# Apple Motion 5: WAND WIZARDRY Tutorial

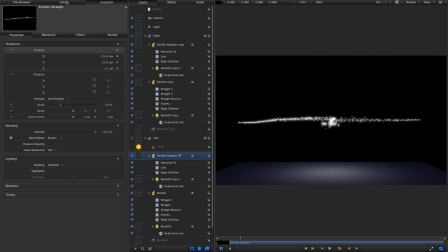(16:29)
I just want to add an extra effect. So I'm going to come to the library. I'm going to look for generators. And I'm going to add a lens flare, drag it in right to the top of the project.
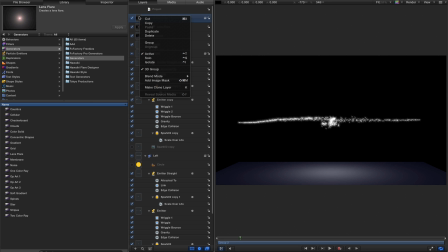(16:41)
And I want to turn this group to back to 2D.
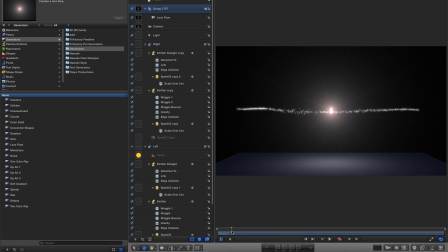(16:46)
So we don't have a collision till 12. So I'm going to come to frame 12 and hit I on the keyboard to abbreviate that, so that doesn't fire off until the collision point. We just need to come to the lens flare, just make some adjustments.
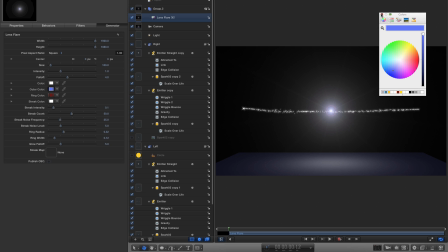(17:06)
I don't like that outer color. I want to make that blue. Don't like the radius, I'm going to turn that down to 0.
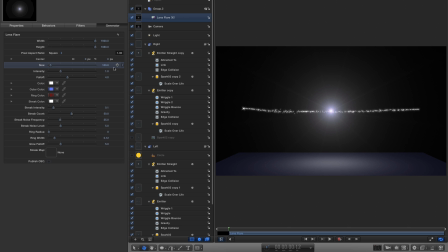(17:15)
I'm going to select the size, set a keyframe there, enter a value of 2.
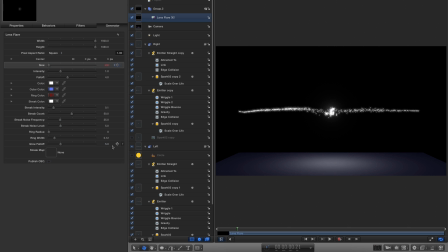(17:20)
Step forward to frame 21, set that value up to 125.
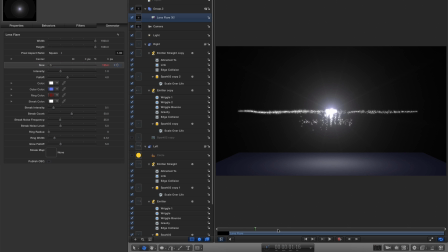(17:28)
Step forward to 116, and set the value back down to 50.
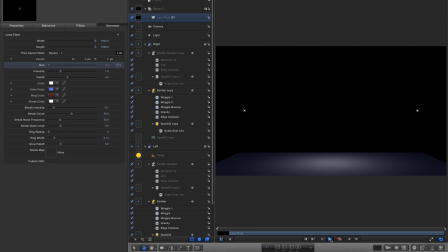(17:33)
And that's going to just give us a kick as it collides. I also come to frame 16, keyframe the streak intensity. Let's come forward to 2 seconds and reduce the streak intensity down to 0. And see how that looks.
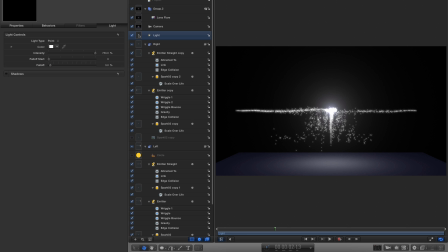(17:54)
So that's quite nice. Another thing we could do is we could select our light, bearing in mind that we don't collide till frame 12. We could keyframe the intensity, so keyframe the amount at that frame,
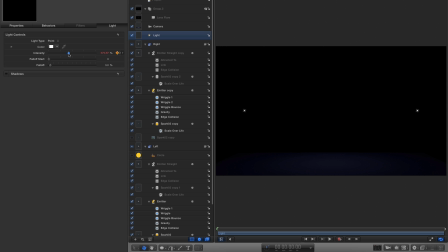(18:07)
come back to the first frame and reduce the amount down to about 160, 150.
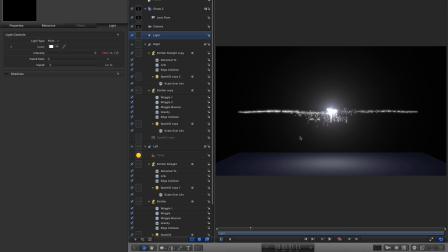(18:16)
So that helps to sell the animation. And we could also select the intensity, right click, add parameter behavior, wriggle. Set the apply mode to add and subtract and the amount to 20. Let's crank the noisiness up to 0.8.
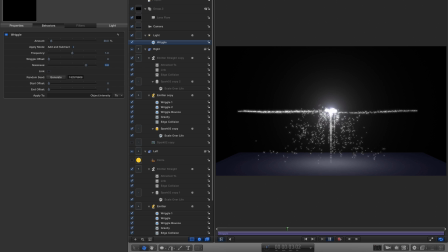(18:36)
And that'll give the feeling of this light flickering as the particles collide. So that's pretty much the project done. You can obviously refine it to your taste. As I say, you want to not look at it side on because we're seeing this stream of particles here.
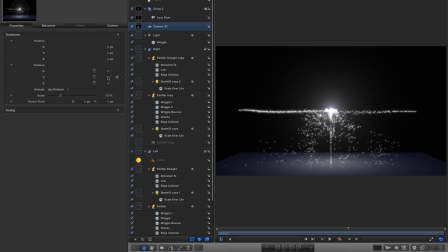(18:55)
I don't like the look of that very much. It's okay if we see that momentarily, but you're probably better off looking at it from the side here. In my test, I keyframed the camera, so we swept around through it.
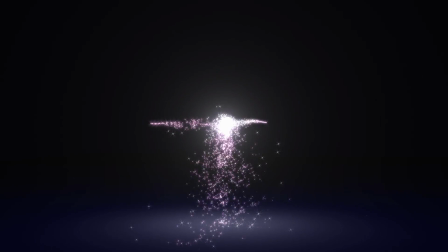So anyway, there you go. That's how to create this effect, and I hope you have fun customizing it to your own taste. Thanks very much indeed for watching. See you again on the next one.